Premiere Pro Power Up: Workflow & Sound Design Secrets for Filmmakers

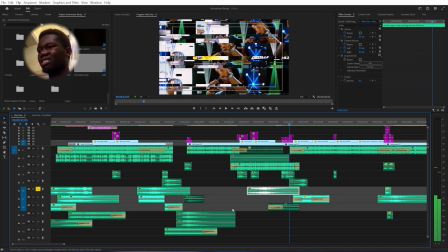[12:19]
Yeah, just like that, and then I also added this one.
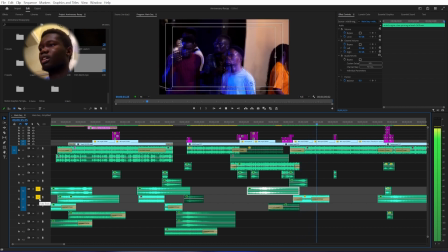[12:26]
That's people screaming. It's like a transition into the next person, though.
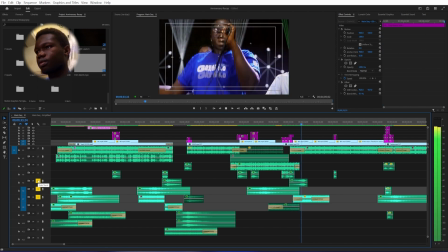[12:31]
I've not gotten there yet. Then I only heard it, something like that.
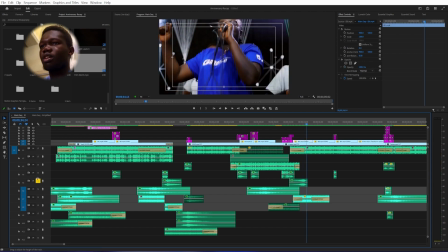[12:39]
So yeah, that stuff. So by the time you put all that together, it just.
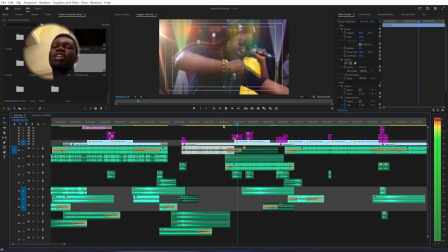[12:48] The Bible says.
Honestly, this was the roughest transition for me.
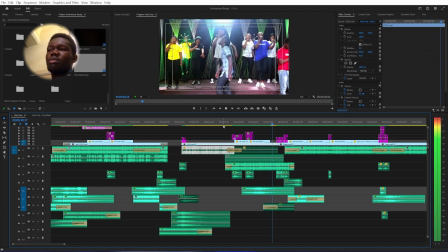[12:53]
I don't think I really switched it properly, but I guess it kind of worked.
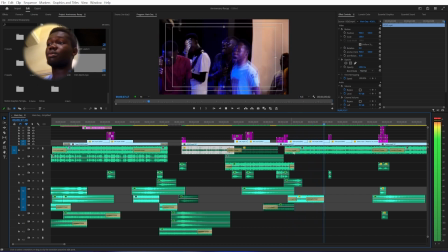[13:00]
So this part makes sense for me. That scream, see, it sounds real.
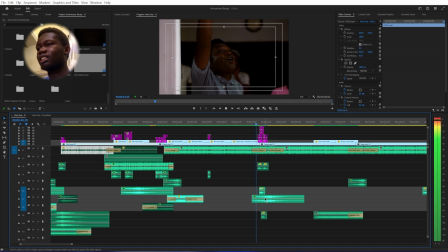[13:09]
And then the same one.
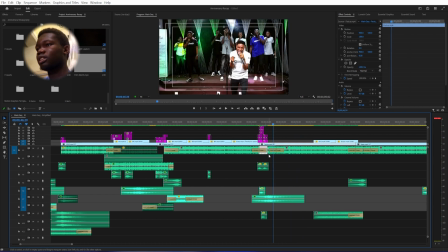[13:14]
So again, I muffled this part. This is the low pass, then back to normal.
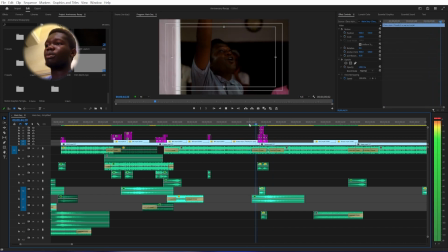[13:21]
So it just very so it goes from normal to low pass, then switching back up.
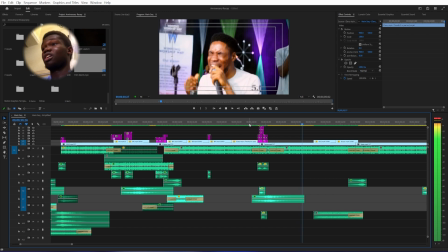[13:27]
So I guess it will kind of like for transition and stuff.
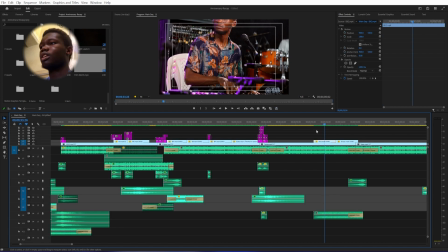[13:34]
So it kind of works for a transition. It kind of works for a transition.
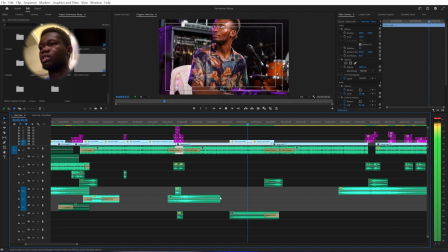[13:39]
So I guess we're happy. So then down here, what was the sound effect here?
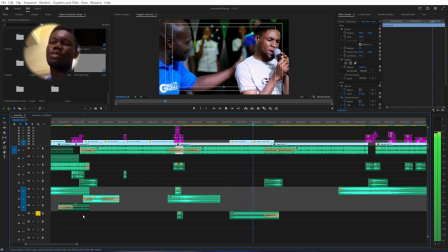[13:45]
This was just like atmospheric type of stuff. Yeah, like air conditioner sound or something.
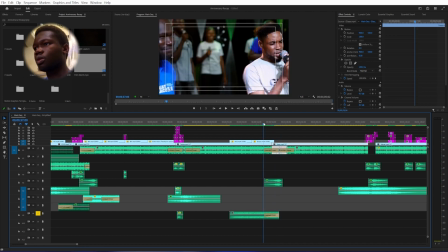[13:53]
Yeah. And then this was also a riser here.
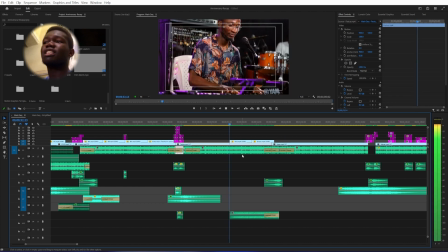[13:59]
Yeah, so all that together for this part to just add to the whole slow-mo vibe.
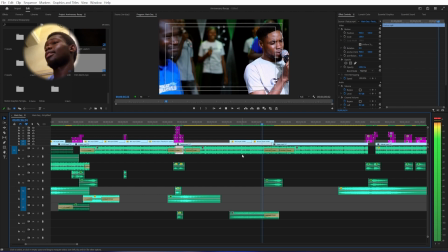[14:08]
Yeah.
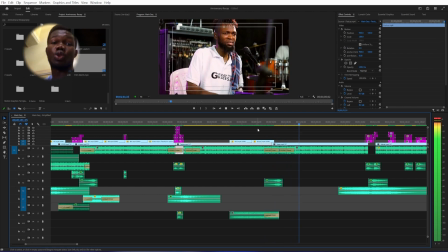[14:11]
Funny enough, that switch was rough, but I guess it worked.
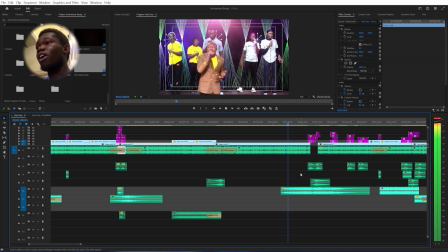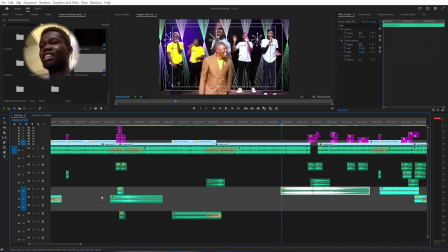[14:24]
So now, do you see that switch? So if you heard that this sound, see that riser,
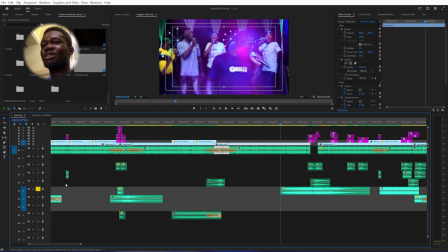[14:35]
you get that whole like movie type shit now. So I used it to build up for this part.
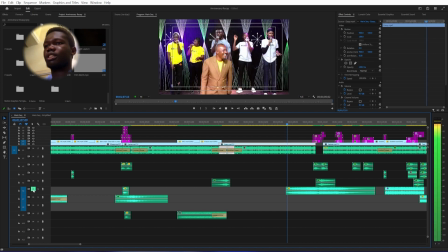[14:44]
Let's listen to it without it first.
How you save me?
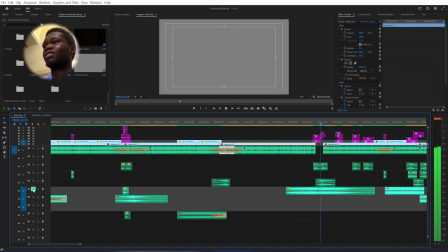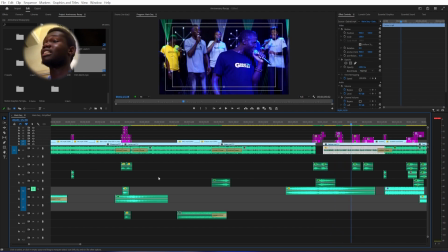[14:53]
So it's there, but it really needed that sound effect, in my opinion.
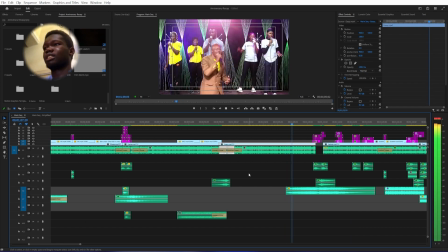[14:58]
So it goes like this.
How you save me?
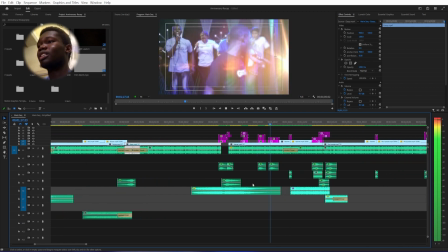[15:06]
So honestly, it was much louder before, but I just dropped it just to make sure that things are very stable.
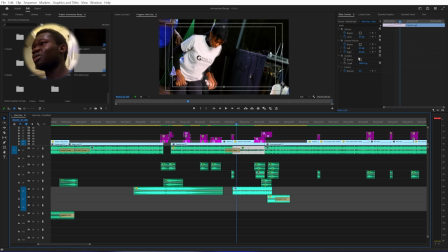[15:13]
So yeah, I put low pass on this too, and then I added this sound effect.
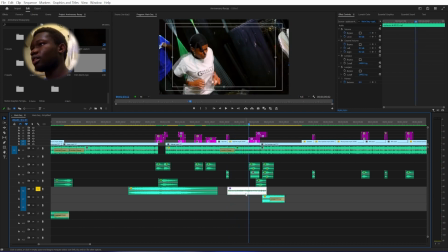[15:24]
It's like, okay, so it was people clapping, but I added 2 layers of low pass.
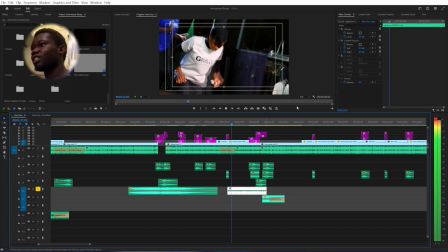[15:29]
Yeah, I remember. So it's very loud, and then one, and then by the time I add the second one, it now sounds very slow mo.
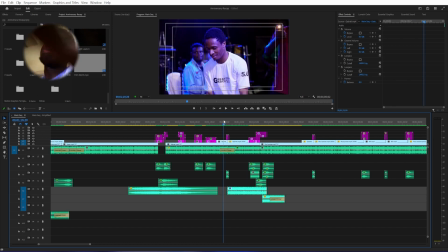[15:42]
I don't even know how I figured that out, but who knows? So
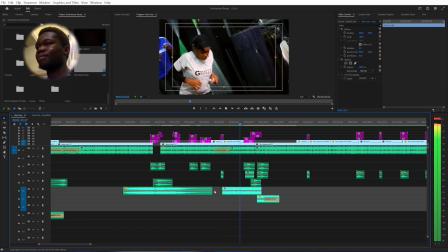now this one, I just saw a sound effect of a girl screaming.
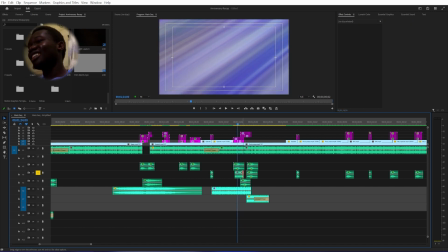[16:00]
And then anytime I tell people, they're just like screaming, and then that's what I put there, honestly. Then coupled with the sound effects from the normal transition, that's these ones. So then finally I added this source at the bottom.
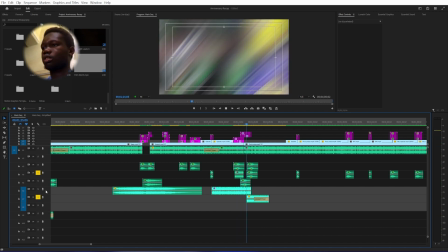[16:16]
That's people screaming.
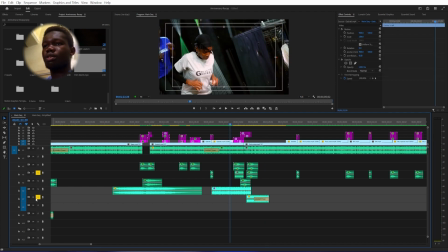[16:20]
And it just adds up, and then by the time you play it together, I just